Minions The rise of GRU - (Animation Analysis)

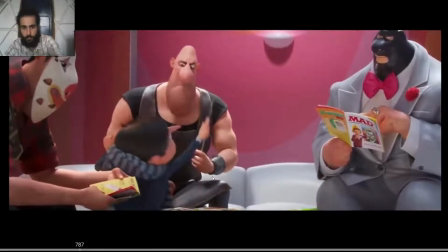[8:12]
Here we go.
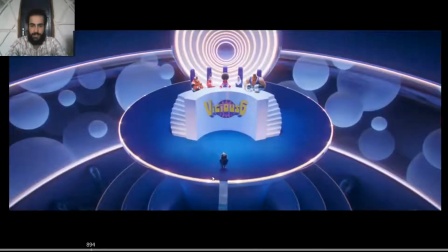[8:17]
This is great as well.
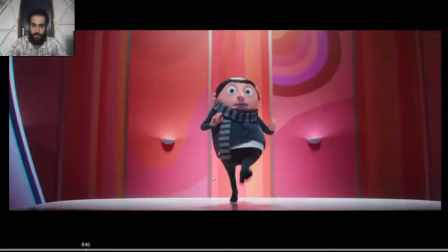[8:18]
So notice how the first pose, great first pose, great line of action, exaggerated. So he's just trying to make a good impression. So he's straightened up, like he's trying to walk very good.
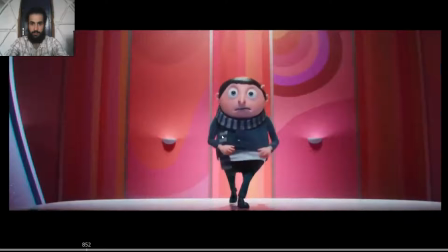[8:35]
So he's trying to impress them.
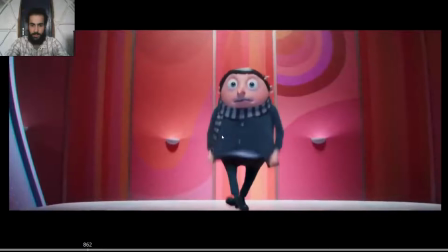[8:38]
So notice how also when he moves down the sweater, it's not just like moving it down and that's it. No, it's not just getting to this pose. Notice also how when he moves it down, it's going down and outwards.
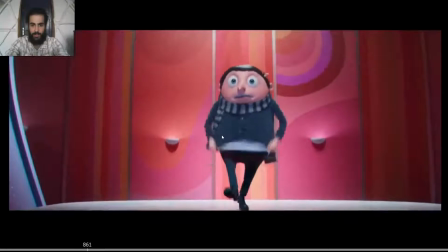[8:54]
So you create that visual arc as well. So it's down and outwards, but then it's not just hitting that pose and that's it.
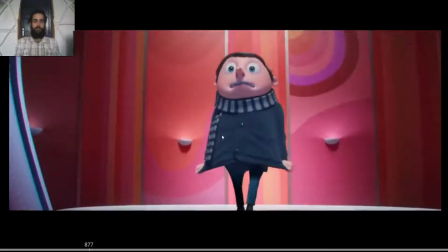[9:01]
But you also have the hands moving back and forth a bit. Get it as down as possible, like he's trying to look really nice.
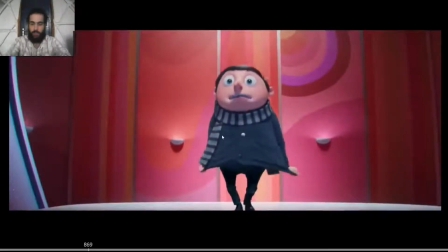[9:08]
So it's not just one movement, but you have the readjustments on the hands. See, back and forth.
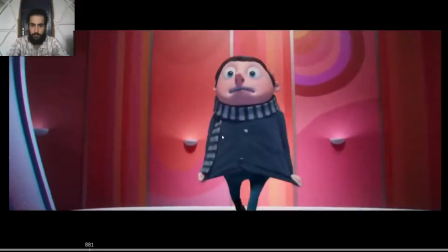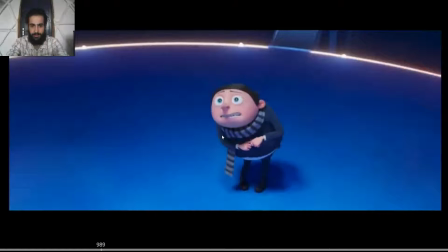[9:24] Distinguished villains, my name is GRU.
Love the hand pose. Notice how he grabbing his finger. So it just conveys a lot about his emotion, about his anxiety, about how he feels.
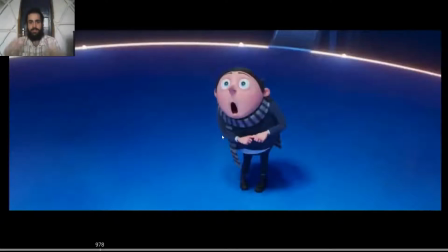[9:40]
Like he wants to impress them, but he's like nervous. So he's grabbing his finger. And also the arcs as well. Notice how not only the nose, if you track the nose, notice how my name is GRU,
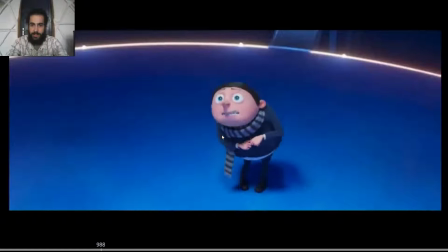[9:55]
the nose goes to the right and left and right. So you have that visual arc.
My name is GRU.
My name is GRU, and down.
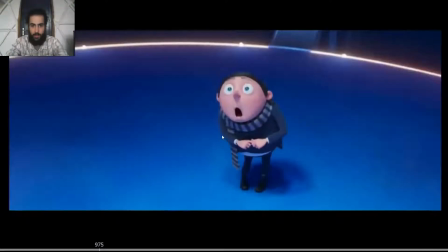[10:10]
So you are creating always visual arcs with the nose, but also with the hands. Notice how when the arms, when he says GRU, how the hands go down and to the right.
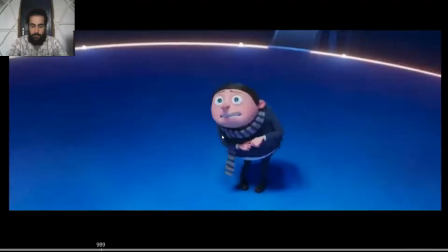[10:27]
So you have that visual arc as well. And the contrast, the movement in different directions. So you have that when he squashes down for the squash pose, notice how the hands go up. So you have that movement in opposite directions, hands and head, and then GRU.
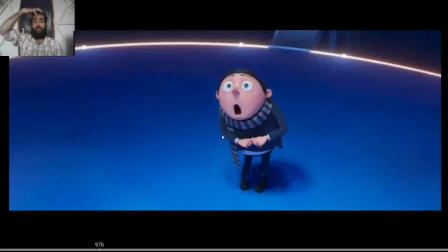[10:46]
When he says GRU, the hands move down and the head moves up. So you again have that movement in opposite directions. So you have that feeling of a squash and a stretch of the different parts of the body, even though as well you have the squash and stretch on the body,
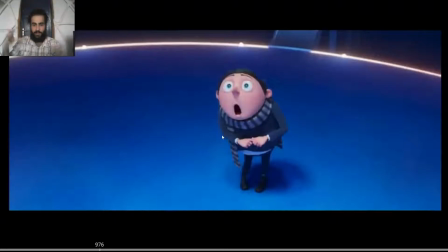[11:00]
but moving the different parts of the body in opposite directions adds another layer to the animation.
Name is GRU! Name is GRU! Name is GRU!
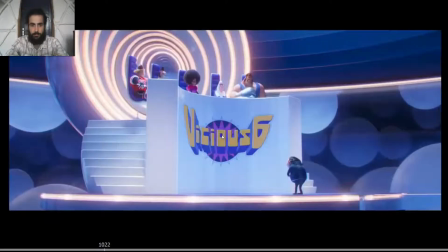[11:14]
See the visual arcs, everything.
I feel like I'm talking too loud, even though our proximity.
Okay, this is great. So notice talking.
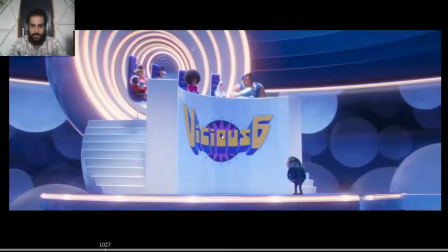[11:28] I feel like I'm talking.
Notice how they use this part of the dialogue to change the line of action. So he's not just always on the same line of action, but you contrast this from this straight line of action,
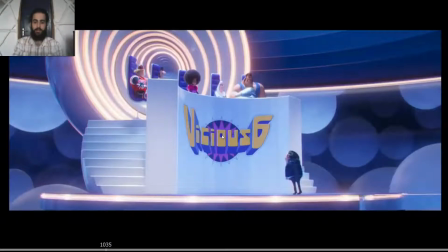[11:42]
and then as he's leaning forward, creating that line of action, they actually convey in a credible way the weight. So he's leaning forward, he's unbalancing himself forward, so he's actually gonna fall forward a little bit. So he quickly moves the 2 feet forward and then moves back.
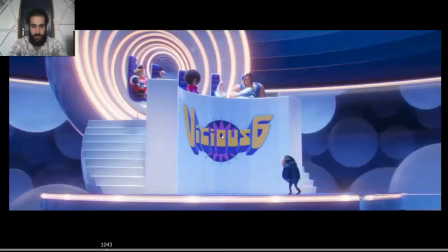[12:01]
So you have that credibility. Weight is conveyed in a credible way.
I feel like I'm talking too loud, even though our proximity the accent.
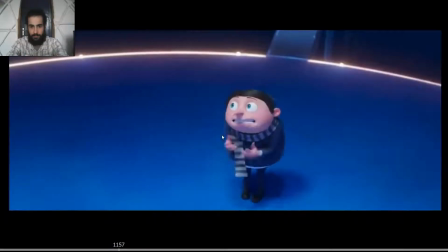[12:13] Proximity doesn't require this kind of volume.
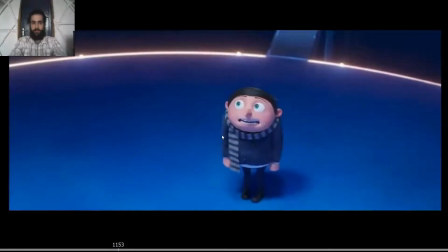[12:18]
I love how for the most of the shot he has the arms straightened, so we can feel the anxiety, we can feel the tension on his body. Although we have that variation, this moment where he actually bends the arms, but still close to the body, so we can feel the tension.
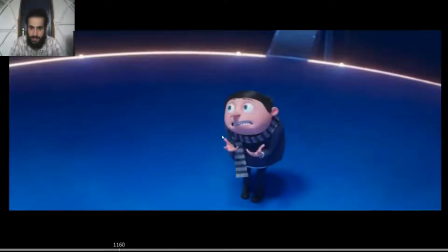[12:36]
The shoulders are still raised, and we can see beautiful hand poses as well. Notice how we can feel the arcs on the hands, how the fingers are not straight to the camera or just creating a straight line, but they're actually posed in a way so they create visual arcs as well.
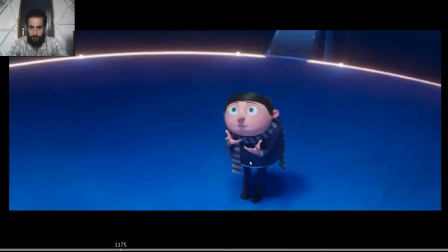[12:55]
Great silhouettes. This kind of volume. See how the snappy motion, and then boom, and then the ease into the pose. So you have snappy and easing.
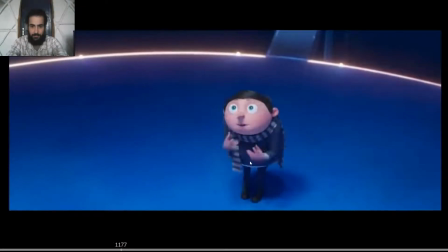[13:14]
Really nicely done. And see how
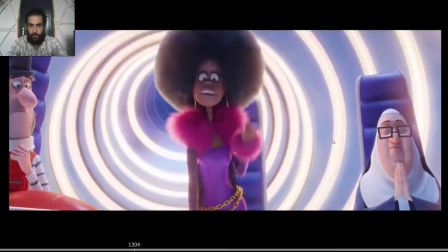[13:24]
You seriously think a puny little child can be a villain? love this part as well.
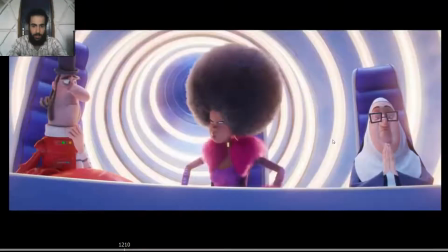[13:33]
Notice how they accentuate the dialogue. Like you can accentuate the dialogue in many different ways, not just by gesturing or by hand poses or everything, but with the whole body, with the face as well, with everything. So first pose, she's looking at him like, what did he say? So she's like a bit angry.
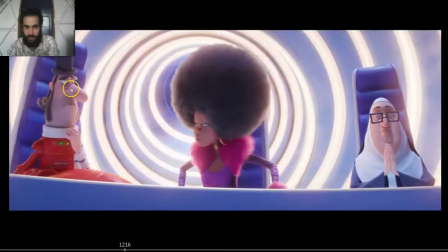[13:52]
Notice the reaction on him, like, whoa.
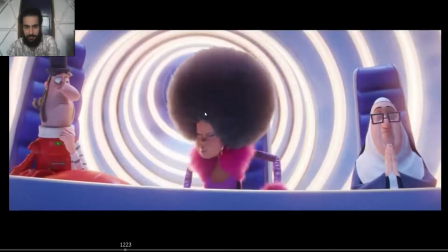[13:56]
Then she blinks like, let me tell this kid a thing.
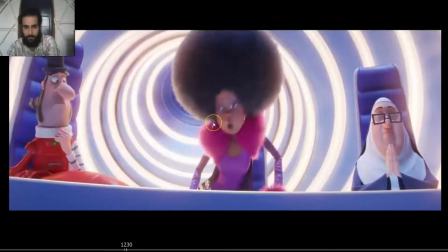[14:02]
So boom, she gets up.
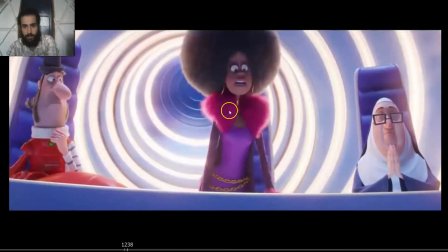[14:05]
Notice the peculiarity of how they animate a lot, like the shift on the shoulders. So she shifts a lot the weight from the shoulders and the hips. So you have that peculiarity of her personality.
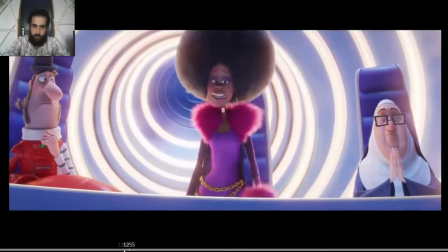[14:22] You seriously think?
See how?
You seriously think?
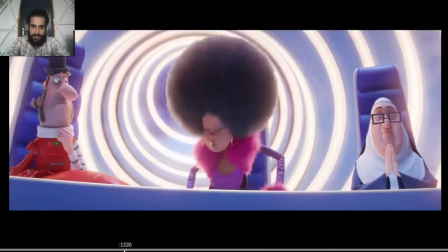[14:27]
See how? First, she's going up.
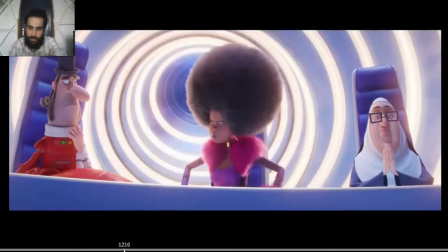[14:32]
So first, she's look at the look at the line on the shoulders. So the shoulders are actually pointing slightly down here.
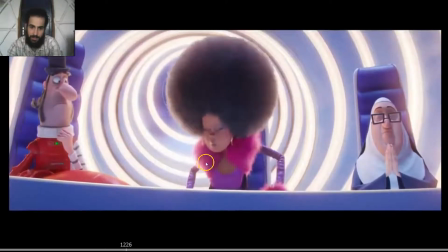[14:41]
Then she places the arm, so the shoulders change the line, so they are pointing down this way.
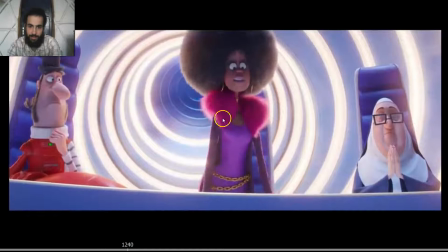[14:48]
And then as she gets up, then the shoulders change again and the hips as well.
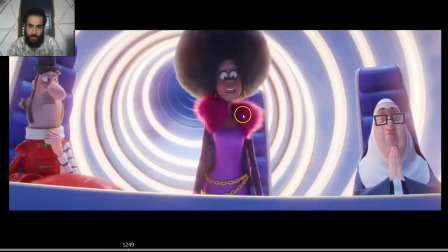[14:53]
We can see the hips now, and they change as well. and then again they change as well, and the hips as well.
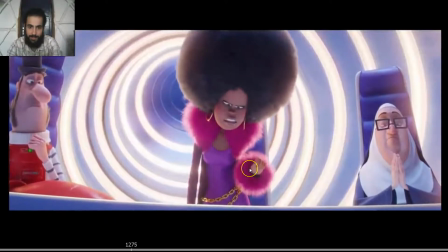[15:00]
So for this character, you can see how they exaggerated that shift of the shoulders and the hips a lot. So that's a peculiarity of the character. So if you can find a peculiarity for your character, you can see how it adds a lot of personality to it.
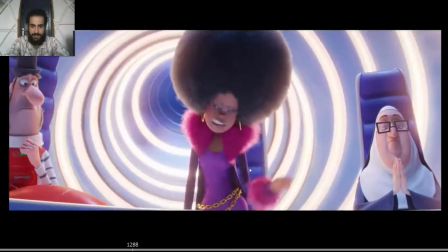[15:18] Seriously think a puny little child.
Also the accents.
Think a puny.
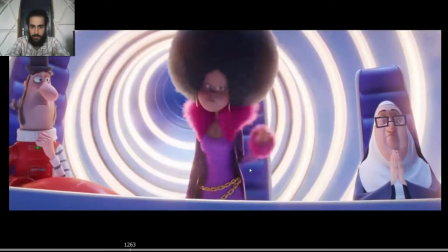[15:25] Think a puny.
A puny, not only the hand pose, like a puny little child, but the facial, like,
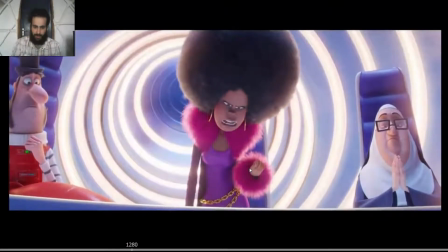[15:35]
see how she looks at him like up and down, like looking at him like with disgust, like, are you kidding me? Like a puny little child. It's not just staring at him, but you can see the eye darts up and down.
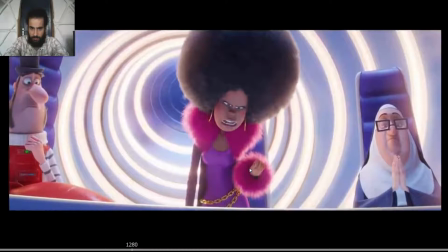[15:48]
So she's checking him out like, are you kidding me? Let's see, and up.
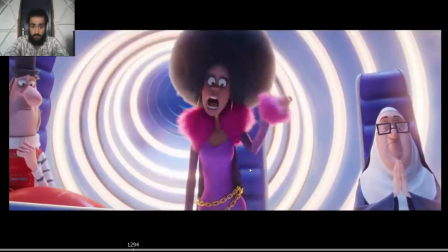[15:58]
Child, the accent on child.
Child.
The stretch on the pose, on the facial.
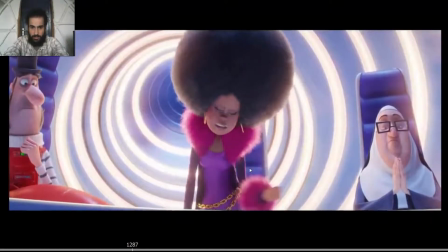[16:06]
You can see a puny little squash on the face, and child can be a villain.
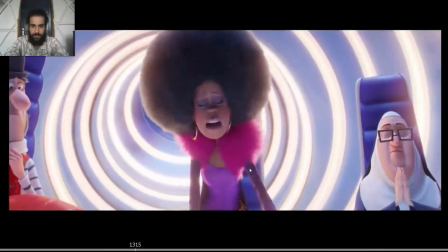[16:14]
I love this part.
Villain.